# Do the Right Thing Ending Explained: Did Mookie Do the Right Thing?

In certain times, both philosophies and approaches can be appropriate. But in this day and age, in the year of our Lord 1989, I'm leaning more towards the philosophies of Malcolm X, and that's why we chose that quote to end the movie with than with the Dr. Martin Luther King quote."
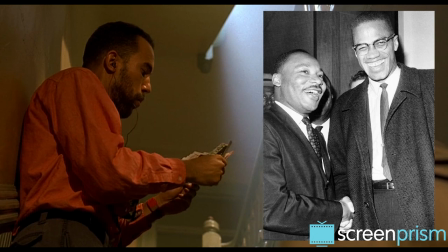But after these quotes, Lee shows us that picture that Smiley sells of the two men shaking hands.
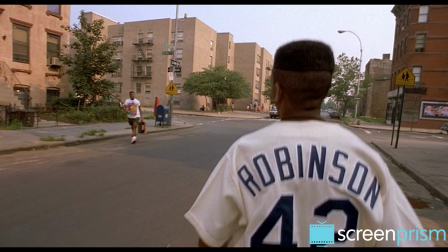On one level, it's an optimistic image that shows reconciliation between the two sides, the way they're two halves of a whole seeking the same thing.
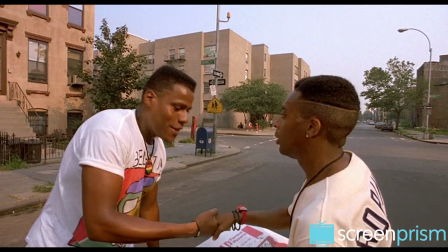At the same time, the image reminds us of Radio Raheem's love and hate story, when he intertwines the fingers of his two hands.
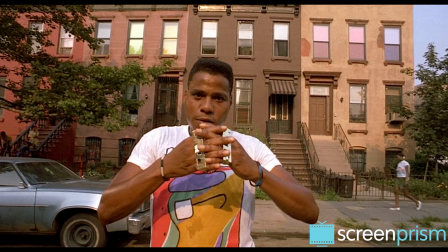The story of life is this, static.
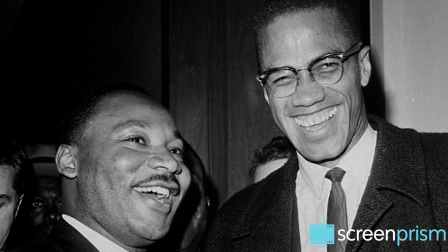One hand is always fighting the other hand.
So this ending also sends a message of static, of things not changing.
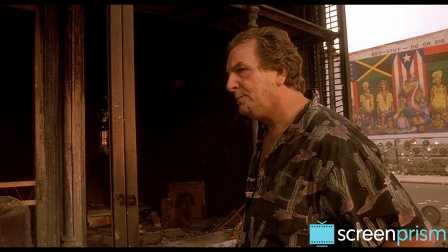The two hands just keep fighting. And ultimately, the end of Do the Right Thing gives us no resolution. It could have been a lie and very dishonest to have a kind of like Steven Spielberg ending where we're all holding hands and singing We Are The World.
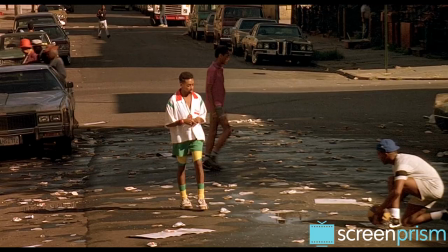The next morning after the riot, there's just more heat.
They say it's even going to get hotter today.
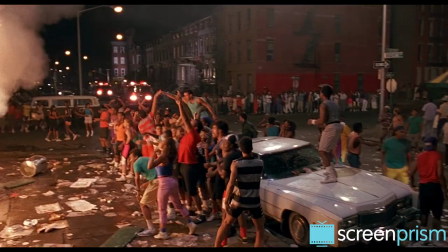So the symbolism is, nothing has been resolved. Nothing has really changed. It's only going to get worse.
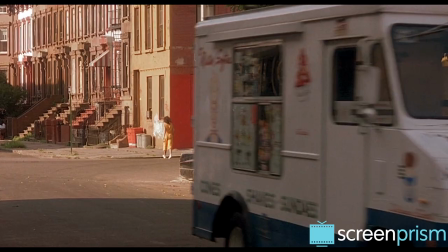The riot scene is a very small part of the film. Most of Do the Right Thing is composed of neighborhood vignettes, introducing us to the people in the community.
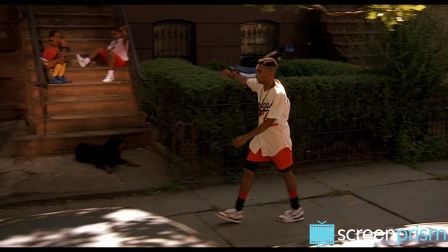Hey! Hi, Mookie. Mookie. Hey, Mookie.
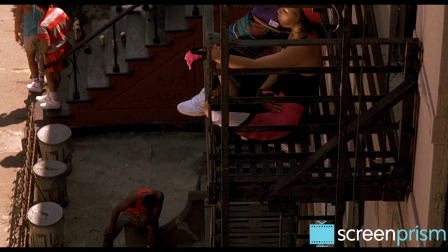Through these scenes, the film slowly reveals how profoundly helpless and frustrated these characters feel.
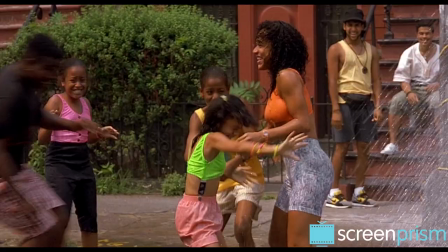I own this brownstone. Who told you to buy a brownstone on my block in my neighborhood on my side of the street?
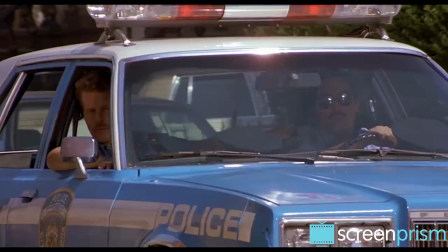It's a predominantly black community, yet the black people have no power. The cops are in control.
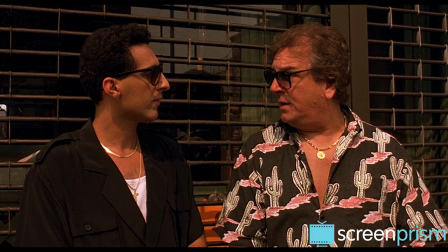This hydrant better not come back on again, or there's going to be hell paid.
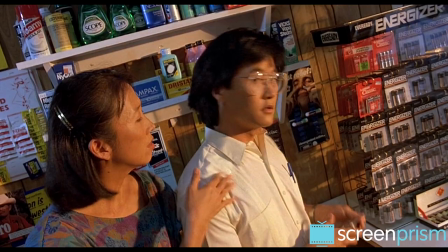Come and answer to me, goddammit.
And small business owners like Sal and Korean couples seem to be the only ones able to succeed in this neighborhood.
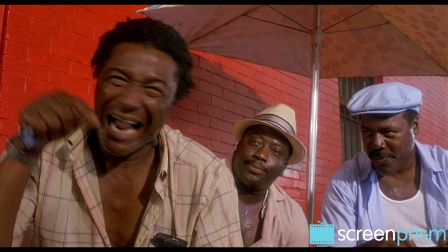Motherfucking year off the motherfucking boat, and they already got a business in our neighborhood, a good business.
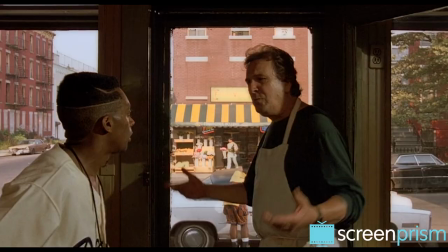Lee is showing that we're kidding ourselves if we actually think this is a free country with an even playing field.
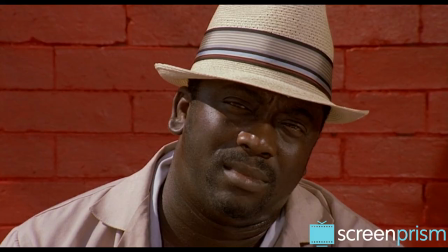What the hell are you talking about free? There's no free here, I'm the boss."
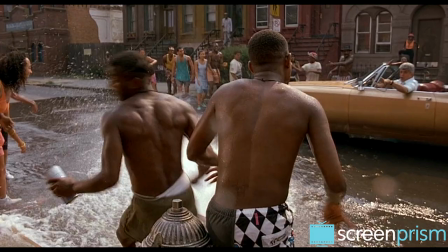The black characters rebel against the powers that be by acting out in small ways.
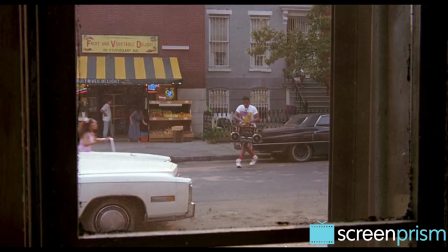Two young men spray a white man's car with water from the fire hydrant. Radio Raheem makes a point of blasting his hip-hop music.
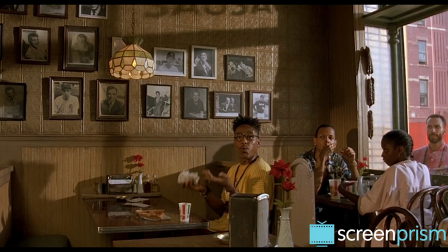And buggin' out demands Sal put some black celebrities on his wall of fame.
Rarely do I see any American Italians eating in here.
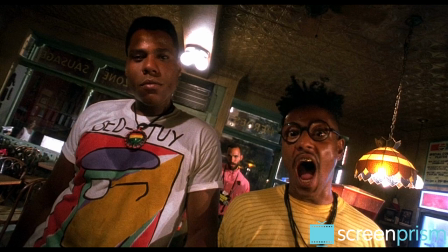All I see is black folks. So since we spend much money here, we do have some sense."
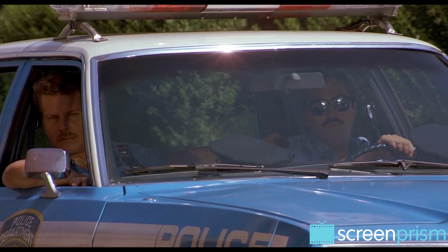But these kinds of actions just release some resentment. They can't do anything to address the systemic inequalities that are the big problem.
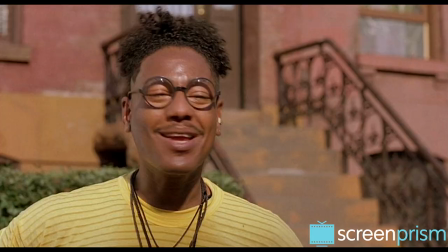You know, if you really tried hard, Boganow, you could direct your energies in a more useful way, you know? Jade, you got to be down.
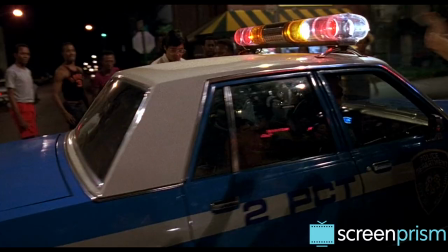What, you ain't down? Yeah, Boganow, I'm down. But I'm down for something positive in the community.
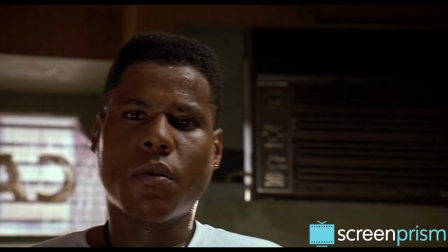Watching the movie for the first time, a viewer might feel like the riot comes out of nowhere.
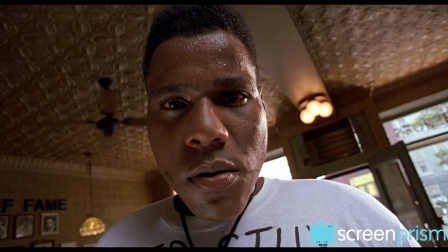But on closer inspection, it's clear that all these smaller acts of rebellion and frustration are leading straight to that climax of the film.
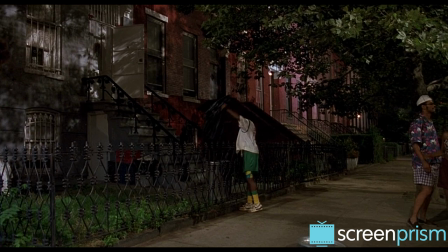So does Mookie do the right thing? On some level, it feels like Lee is saying that there comes a point when you just have to do something.
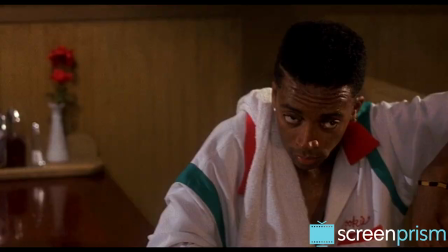You can't keep accepting that there's nothing to be done. Up until Radio Raheem's death, Mookie hasn't been doing much of anything at all.
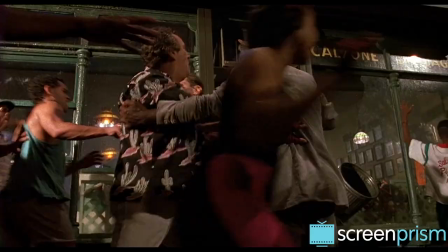So in this heated moment, he finally breaks out of that complacency.
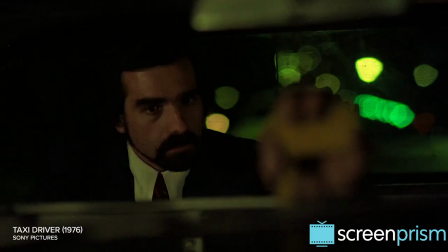He can no longer stand by and tolerate that this is the world he lives in, without raising a protest.
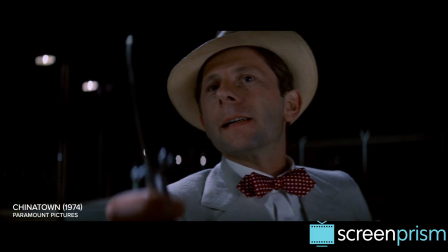There's a tradition in cinema of directors giving themselves a key role at a pivotal moment in their movies.